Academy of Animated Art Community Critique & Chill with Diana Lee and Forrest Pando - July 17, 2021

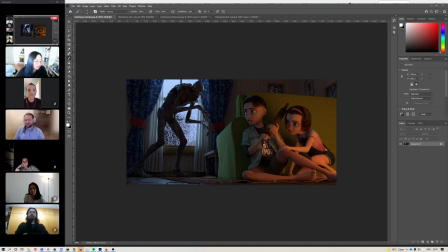[37:15]
And it feels like it's out of like the Jurassic Park raptor scene. Like it has that same sort of energy. Yeah, I agree with everything you said, Diana, and I think that I think there should also be shadow kind of coming,
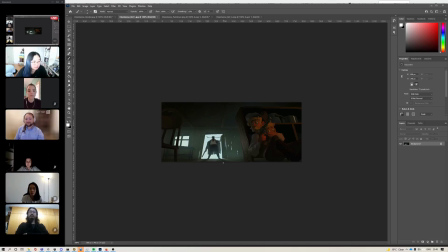[37:36]
it's like this reference, like there are these shadows here that are like, like you only see his legs and a little bit of the duster jacket, but it gives this like forward motion even though he's standing still, this like looming character.
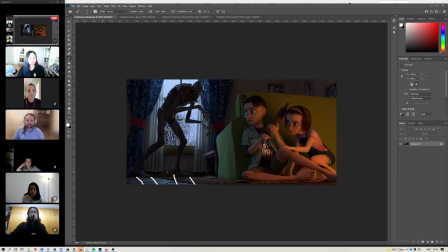[37:55]
And so I feel like you could maybe play with giving some playing with some shadow here as well for the zombie, and that'll add a bit more connection between them and the carpet as well.
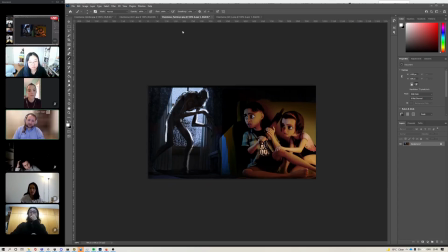[38:10]
And then like this really shapes the zombie, and I think you could even add like a rim,
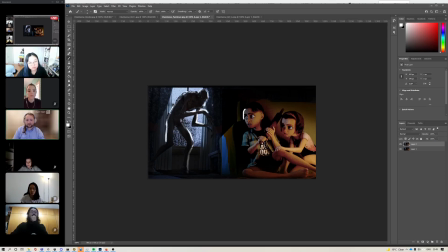[38:25]
here, because I think that'll then connect the zombie to the kids. I don't think it has to be huge or anything. Like I feel like there's already a hint of it now, but like a real like rim, like in the same way that Jordan's demonstrating here.
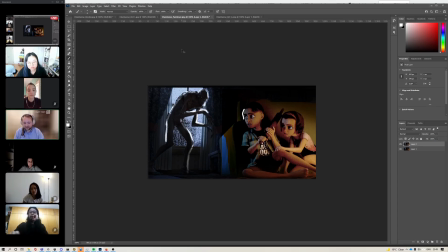[38:45]
I think would be a great way to use light to connect the characters and add more tension.
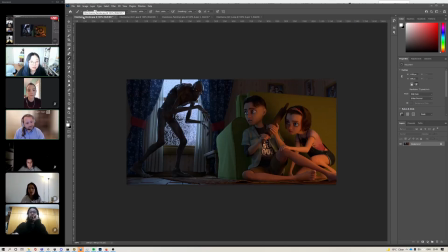[38:52]
Yeah. And for the warm light source, I would experiment with kind of changing the direction so that it's like uplighting them from below a little bit. Or because I think in the reference, the side angle really works because we're
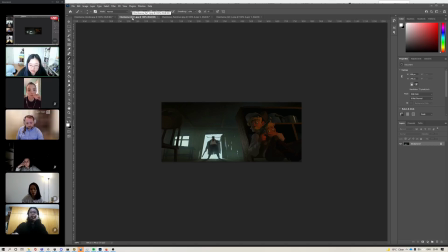[39:13]
looking up the characters, like we're kind of, I don't know, lying on the floor looking up. So the side lighting works to be that dramatic, but since we're kind of looking at them more straight on, unless you want to play with the camera too,
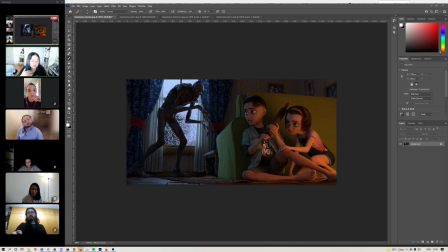[39:27]
I think it's a great opportunity to get some like pretty uplighting on the characters.
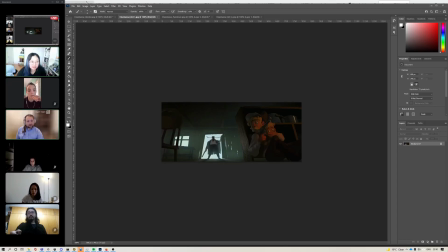[39:35]
You're right. Like a fell on the floor, Yeah, like in this one, like the brightest part of them is their eyes and like the hand and the gun.
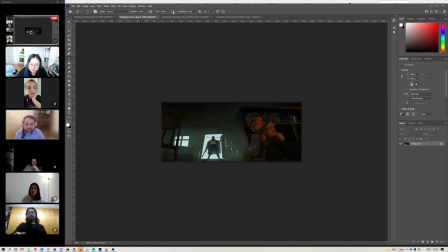[39:49]
So like my face is drawn up here because of that. Whereas in this one, the brightest part is like here.
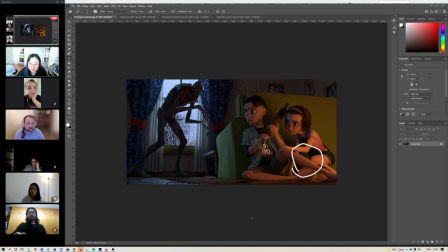[39:57]
So now I'm just looking at somebody's elbow. And I think like you have a weapon, you have these two characters, like, and I think you could really play up getting like
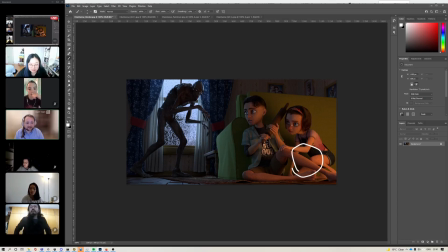[40:10]
the lights in their eyes and just shifting, and even with the upline that Diana's talking about, just having it at the very least focus on these characters.
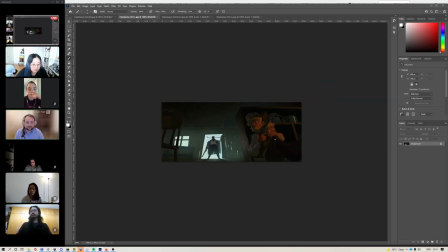[40:22]
This one, like, his legs are going pretty dark with like a little bit of variation between the light and shadow, but then it's much more stark and difference up here. Yeah, another thing about the reference is so the brightest
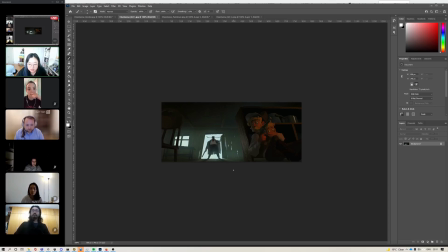[40:42]
oranges that we see in the scene are the two characters' faces, and then we have this like dark shape right in between them, which like gives us that contrast,
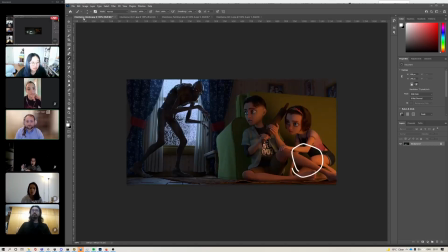[40:50]
and that's why we Yeah. look right there. We could do something like that for where the faces are the brightest part and the weapon is dark, or the weapon could even be bright, and then that would still draw our eye there too. Yes, yeah, exactly. There's so many different things you could do. And that's such a good point, Diana.
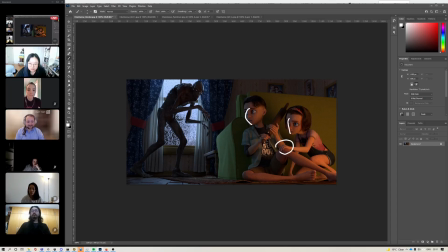[41:09]
Like even like focusing on this and then their faces like this, like, there's a story to be told there, or a story to be told by highlighting the roller or their faces. That's a great point.
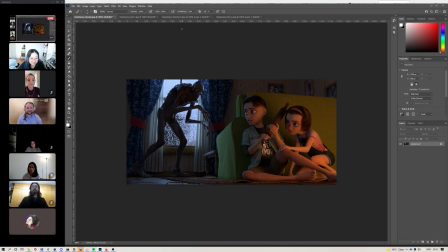[41:29]
How's it going, Molly? Hello. Hi. You've caught us just as we're finishing the last one of the submissions, and then afterwards we can just hang around and chat too. Okay, cool, great, thank you.
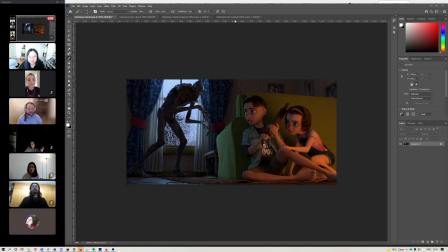[41:46]
Yeah, of course. Did anyone else have any feedback on this one?
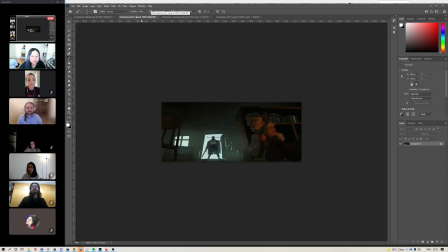[41:54]
I think I have one last. I'd say let this go dark.
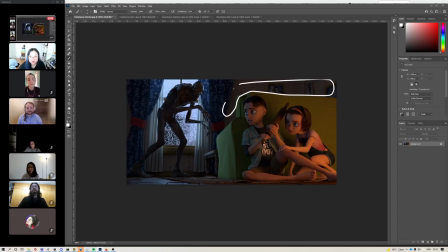[42:00]
Yeah. Like, there's just so much of this that, like in this the reference, like, it's you can't really tell what's going on here.
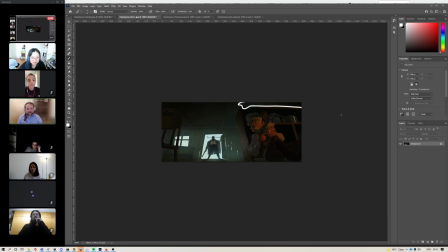[42:10]
Like it really is like this area is lit and this area is lit, and you're looking there.
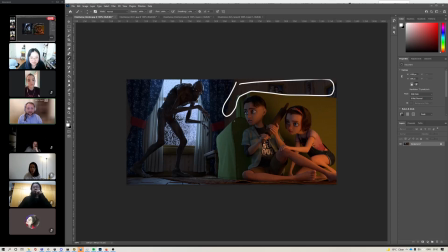[42:16]
So I'd say you've got this cool window, and you've got these characters who are like clearly scared, and like I think you can build that connection and creepiness by just doing things that bring the focus into the scene and what you want to say.
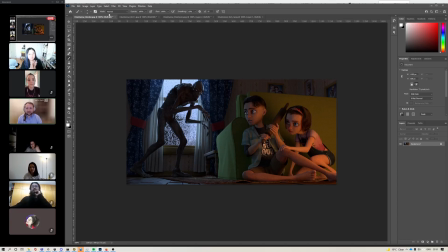[42:37]
Sweet. All right, so that's it for the all the submissions.
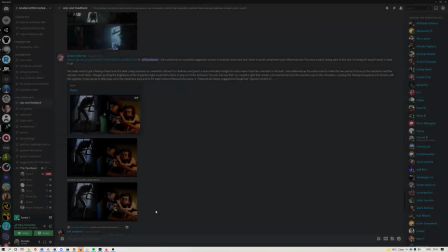[42:43]
I'll double check to make sure no one any last minute ones. Nope, all good.
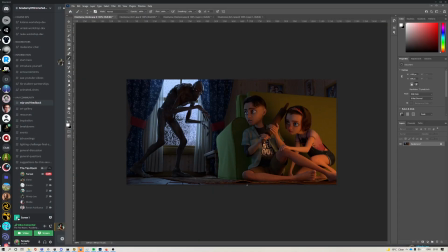[42:50]
Yeah, so thank you everybody for joining and for giving feedback.
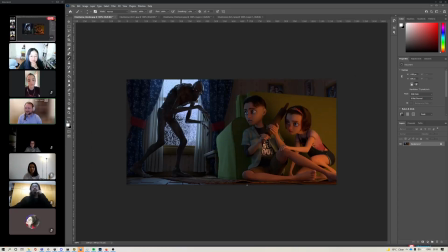[42:55]
And yeah, now we'll just hang out and chat for a little bit afterwards. So I'll go ahead and stop recording.